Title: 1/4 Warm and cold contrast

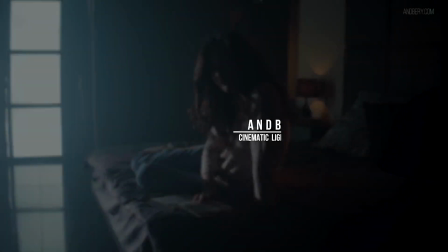(0:02)
Warm and cold colour contrast.
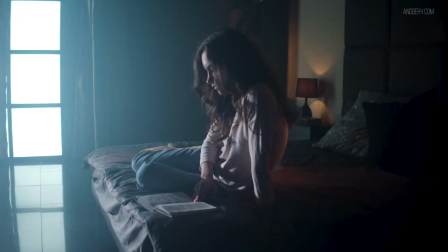(0:05)
If you remember from the first tutorial, contrast of warm and cold lights can give volume within the frame.
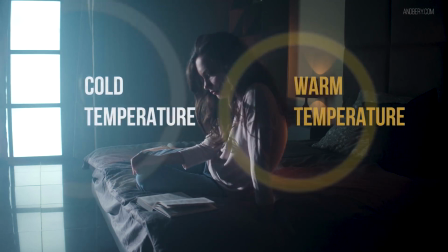(0:12)
How do we get this contrast? This is done by using two different temperatures of lights.
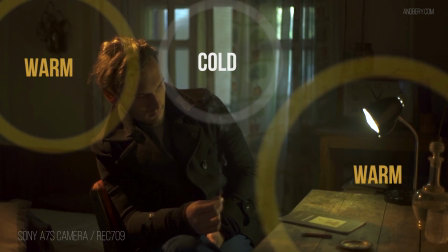(0:18)
These are warm and cold lights. Sources of this lighting can be natural or artificial.
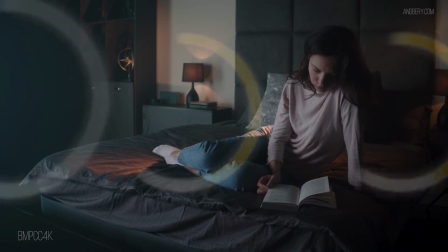(0:25)
Natural is the light of the sky, sun, moon, fire, etc.
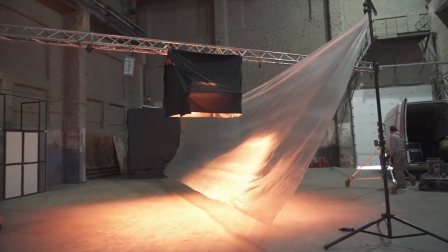(0:32)
Whereas artificial light can be practical lights such as lamps or lighting from devices like all the video lights and things that we know.
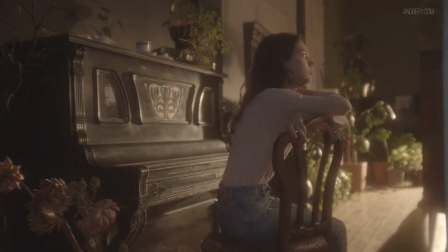(0:40)
It's important to mention that with the help of video lighting, you can actually imitate practical or natural light.
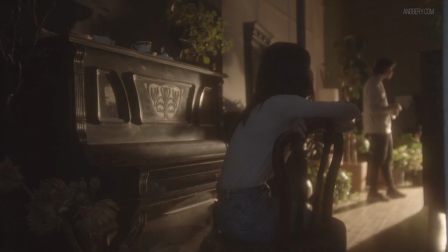(0:48)
Sounds very simple? Let's get into a little more detail. All lighting sources have lamps with different colour temperatures.
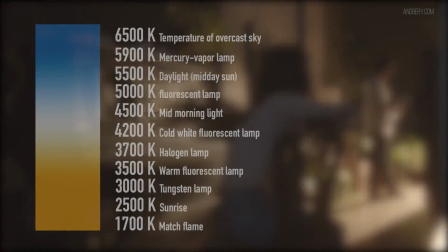(0:55)
Colour temperature of lighting is measured by a Kelvin value.
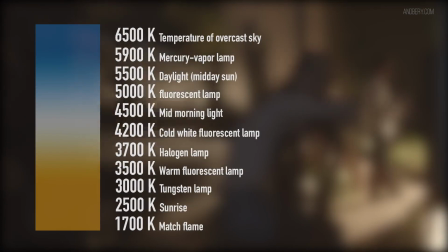(0:59)
The higher the Kelvin value, the cooler the temperature of the light, and vice versa. In nature, the approximate temperature values of light sources that you can see are in this table.
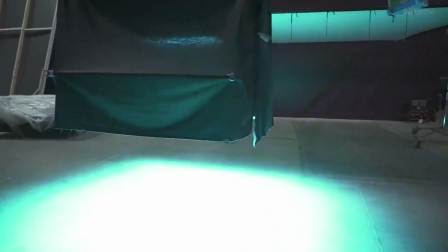(1:12)
When looking into the temperature of lamps and lighting devices,
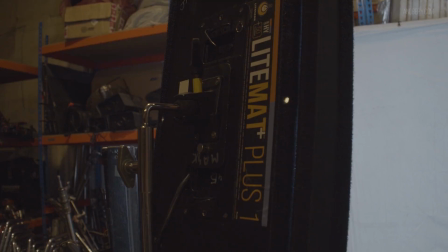(1:16)
it's important to know that many LED sources have the advantage of being able to adjust the temperature of light.
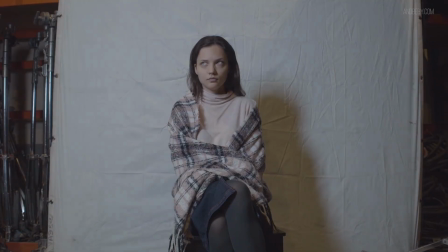(1:23)
This is known as bicolor lighting.
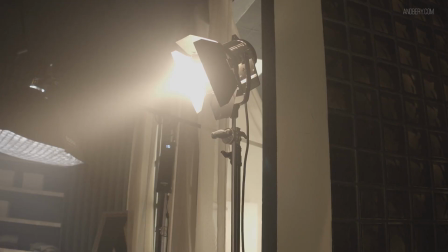(1:26)
However, lights like halogen lamps only have warm color temperatures of about 3200 Kelvin.
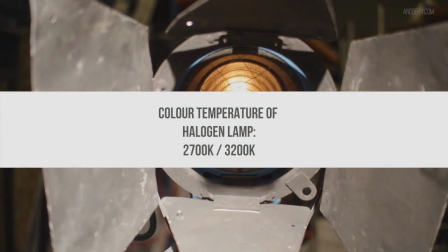(1:34)
Having said that, if you use a dimmer with a halogen lamp,
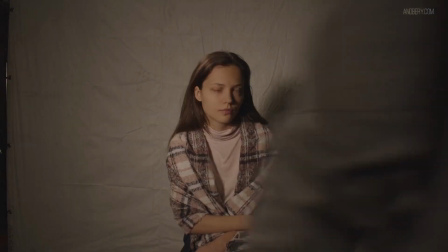(1:38)
which changes the power of the light, you can in fact get warmer temperature of about 2700 Kelvin.
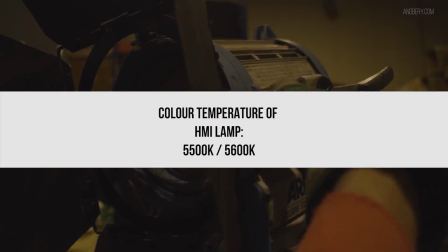(1:49)
HMI lighting fixtures have a colour temperature of about 5600 Kelvins, or what is known as daylight.
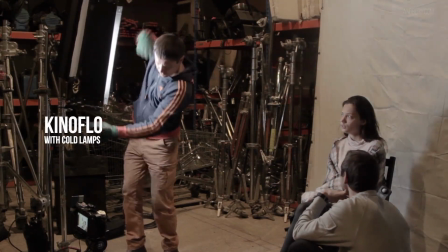(1:56)
Fluorescent lights can be a mixture, as certain lights have different lamps, which can be both warm and cold.
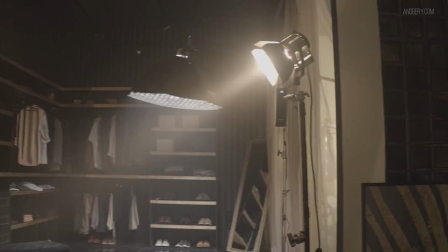(2:03)
Let's try to consider all of this into practice. In this scene, I use three light sources.
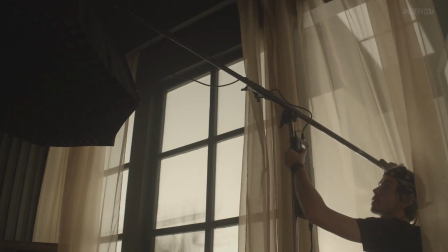(2:09)
The first is a Godox VL300 with a softbox.
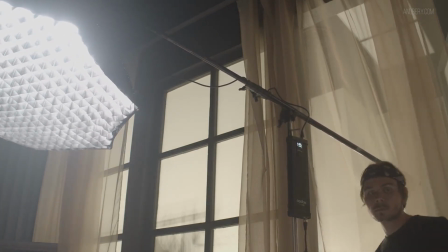(2:14)
This will be a cold light source in the background.
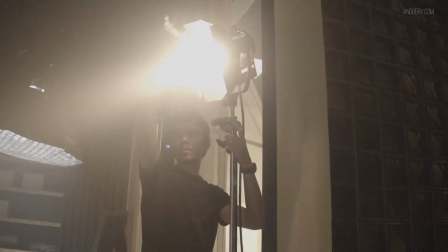(2:17)
The second and the third sources are ACE 650 Fresnels, which will be the warm lights.
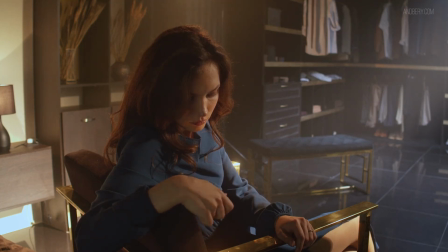(2:23)
You may have noticed that I don't make my cold lights blue. It's simply white. This is because I can lose skin tone accuracy if I have a very saturated blue light in the scene.
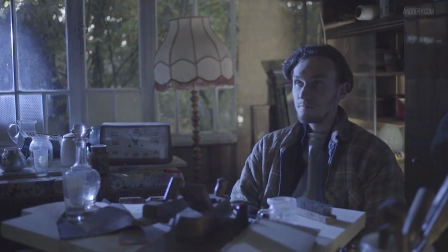(2:35)
I also feel that sometimes strongly saturated blue lighting can sometimes look a little unnatural.
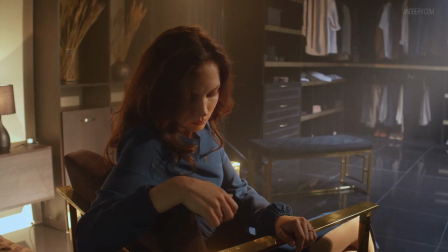(2:41)
The important thing to know is that I can change the white point with just one click in the post-production process.
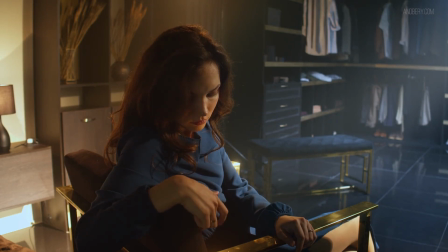(2:48)
I can change this on any blue tone in DaVinci Resolve or Adobe Premiere as I please.
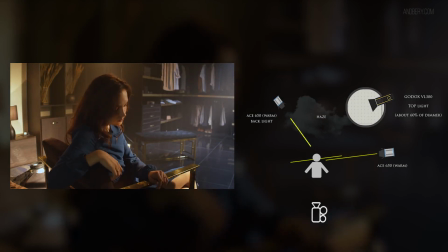(2:53)
Why does the light scheme look like this and not otherwise? Because this is how I see the scene. I could have lit it in a completely different way, but the main principle that I worked towards within this scene was the need to create the light and shadow contrast, as well as the contrast of warm and cold colour temperatures.
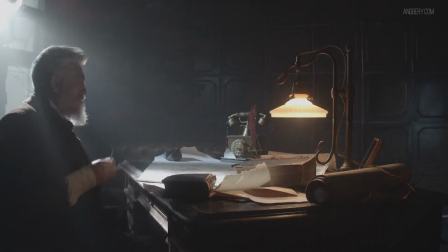(3:12)
For work with warm and cold contrast, I often use two fixed temperatures.
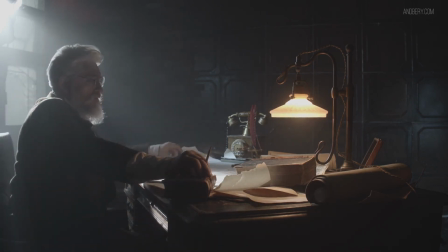(3:18)
These are 3200 Kelvin and 5600 Kelvin, or sometimes 6000 Kelvin.
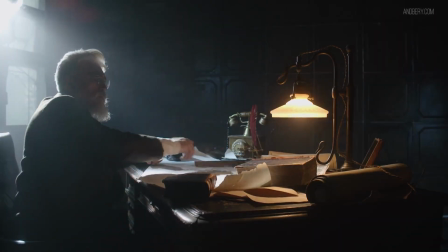(3:25)
Many popular light sources have this temperature value.
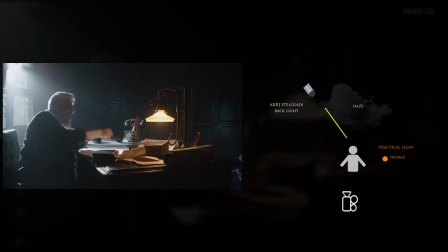(3:29)
Also, do not forget to set the correct white balance on your camera when you work with two different temperatures of light sources.
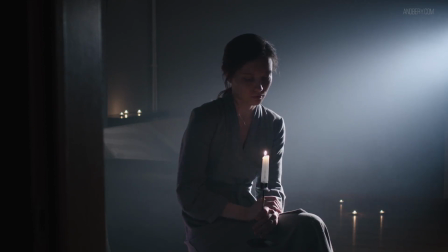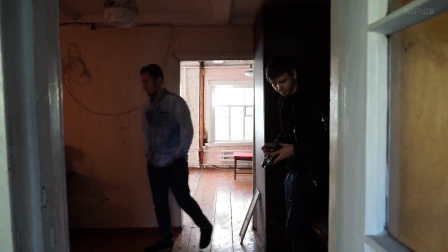(3:49)
Let's work in another light scheme with warm and cold contrast on this night interior scene.
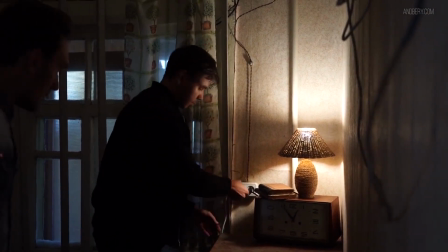(3:55)
In the middle shot, we will use two different light sources.
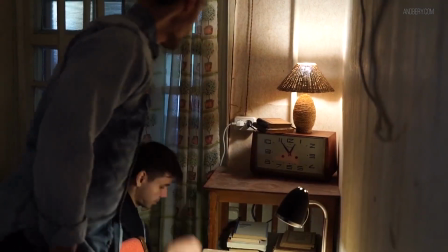(3:59)
This will be an ARRI 650 watt with a colour temperature of 3200 Kelvins,
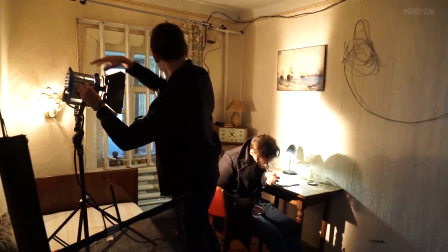(4:05)
and a Little Kaiser LED with a colour temperature of 5600 Kelvin.